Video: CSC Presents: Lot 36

That's what it thinks camera shake is. It's like a camera on a bungee cord. Yeah. So, you know, there's a lot of futzing around to try and...
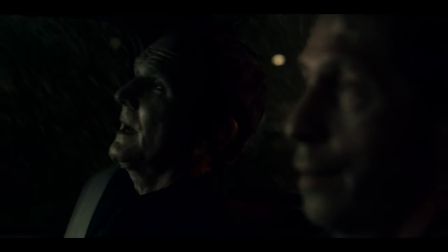Yeah. Yeah. It's also interesting in this sequence that Guillermo Navarro, he really wanted to shoot these raking two shots with his swing and tilt lenses.
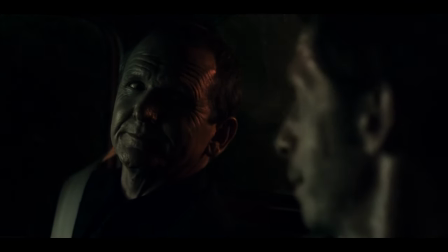So you'll see a couple of these raking two shots on both sides where they're both in focus. And it's not a split diopter. It's the swing and tilt lenses, which were a little tricky to finesse and everything.
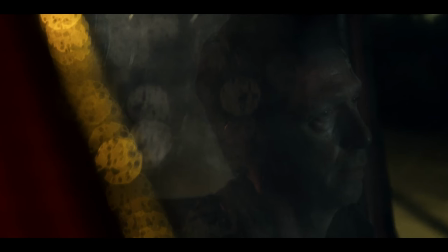But once we got it, it's actually quite jarring because it's like, oh, what's happening? Like if they're both in focus, but the background's soft and like there's no split diopter effect. and it's a good it's a good gag I don't think I've done a
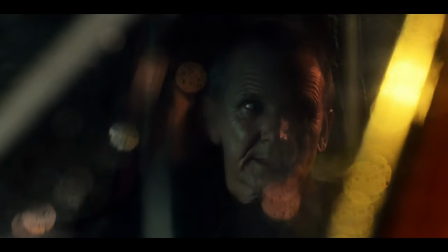scene like that before like using it in that in that way this
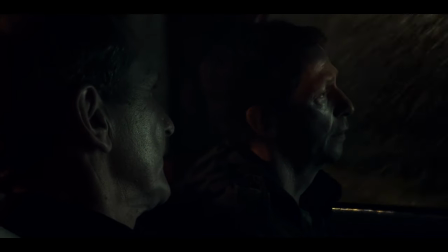shot here is that so when Roland looks forward you'll see that he's sharp too they're
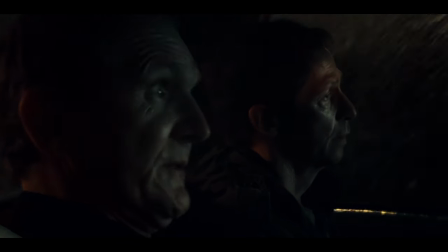both sharp yeah I think what's how it works well here because
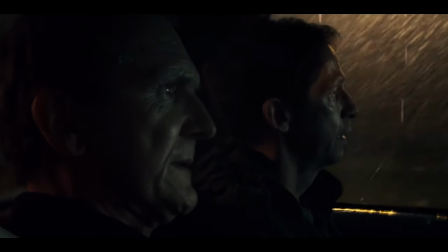it's so dark so you're not really aware what's happening it's like oh they're both sharp but it's dark and your eyes kind of just finding both of them
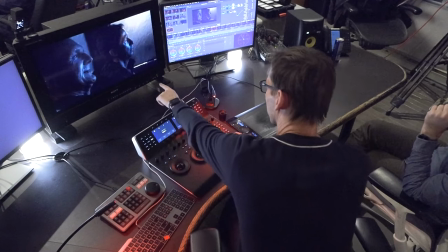in the darkness so that's one of those moments where you see the practical light on the sill yeah and then what's in the background is
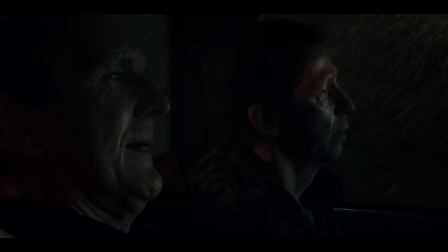the vfx will just match the that's what we're talking about yeah
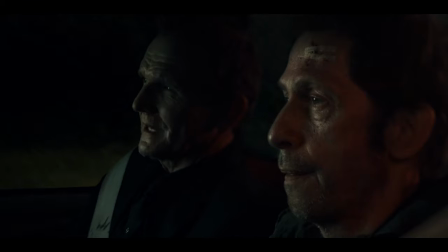exactly where that there's the swipe goes by of the light and the rain gets caught and of course he doesn't have a window on his side because it got smashed so yeah he's soaked i think he says wait yeah it's just
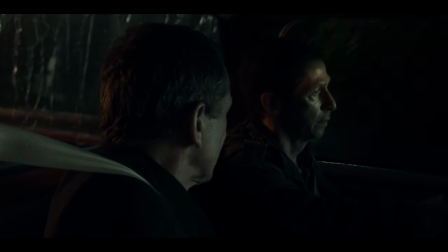dripping on him he says could you roll up the window and he just like looks at him I thought they did a good job with this because I don't know where the plates came from for the background VFX wise or how they generate, because when we shot this, we didn't really know exactly what the outside was going to be.
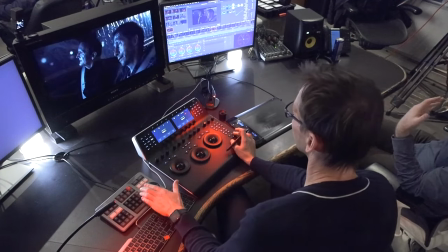All we stipulated was that it's going to be sodium vapor streetlights going by, and that's all we knew. We didn't have a plate to reference or anything, and the VFX... You didn't shoot anything yourself. No, we didn't shoot anything.
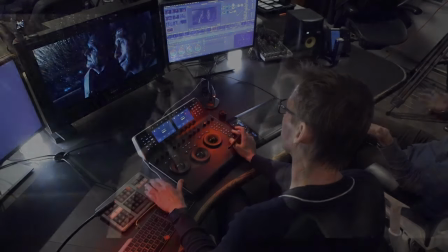They generated it or they found something and augmented it, but for going with that, I think they did really amazing with this.
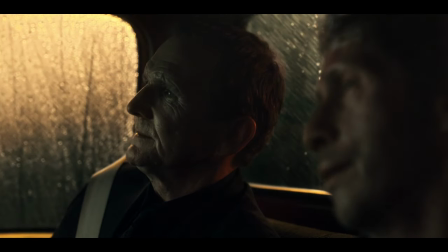and then of course we tied into the exterior of this place that's real right here and then now we're real and that's real rain there's our
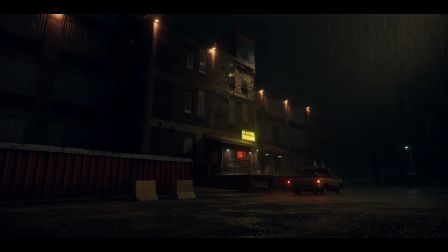lights we added to the building uh you know we had a lift a crane on the far right there that was creating that that backlight through the rain with a with a uh an lrx it was a uh 12k tungsten uh lrx single given that i think this is where we had to like tie-in are just made a little more of our sodium.
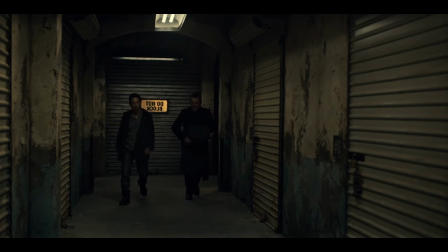That's right. Coming out there to tie in with this. Yeah, that's right. I don't know, just the feel on the outside.
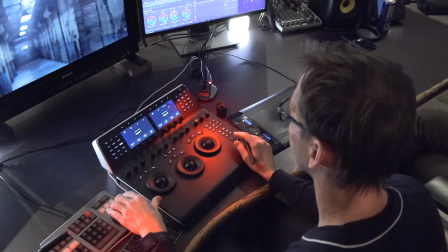No, it's good. It's a good tie-in. It keys us into that. It was tricky.
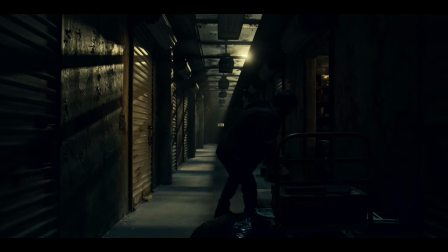It looks, it's sort of like deceivingly simple that the the lights, when they go off, they go off.
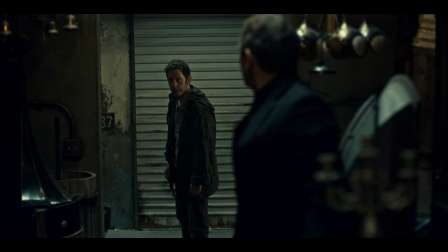But when they come back on, they're supposed to be fluorescent. So we wanted to have them kind of have a little bit of a weird sputter so they don't just all come on perfectly like the way they would if they're LEDs. When you see them come on later, you'll see that they flutter on like that.
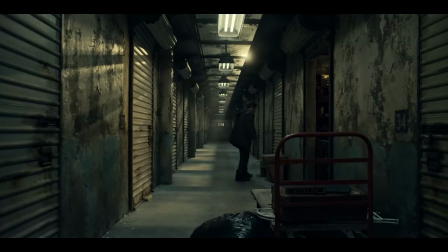There's a bit of a staggered sort of decay across all the lights, but that was programmed to make it look like that.
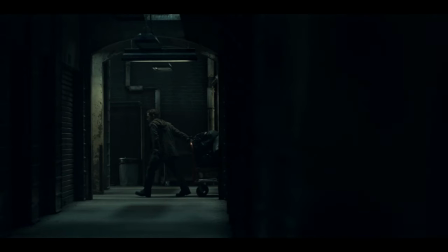So our dimmer board op did a great job of programming it. We had this great actor who played a lot.
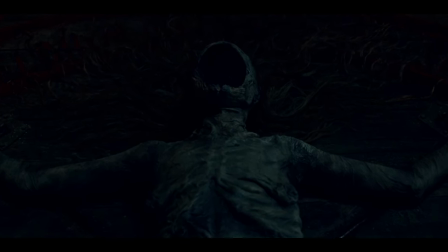She actually played a few different creatures in the series. She was the witch.
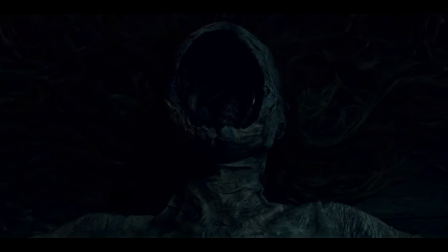She was the lotion lady on the outside.
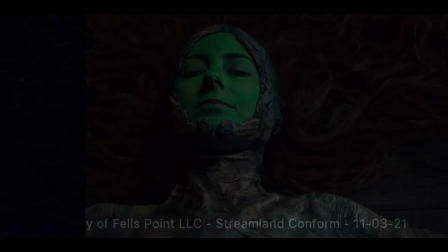There she is. So that's what it was before.
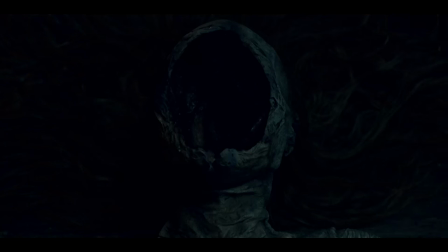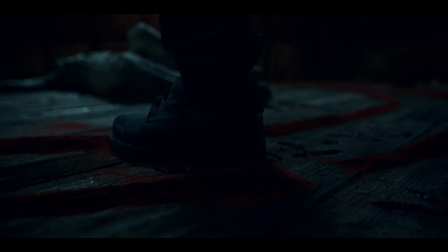So the trick with this was we wanted to make this be as dark as we could make it and still see something, you know, so we didn't really reveal too much of her.
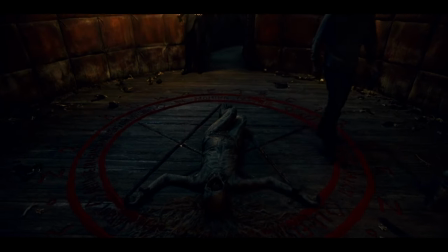And I remember we lit it obviously a little bit brighter on the day, so we had that range, and then, Mark, you and I pulled it back to kind of just really hide her somewhat.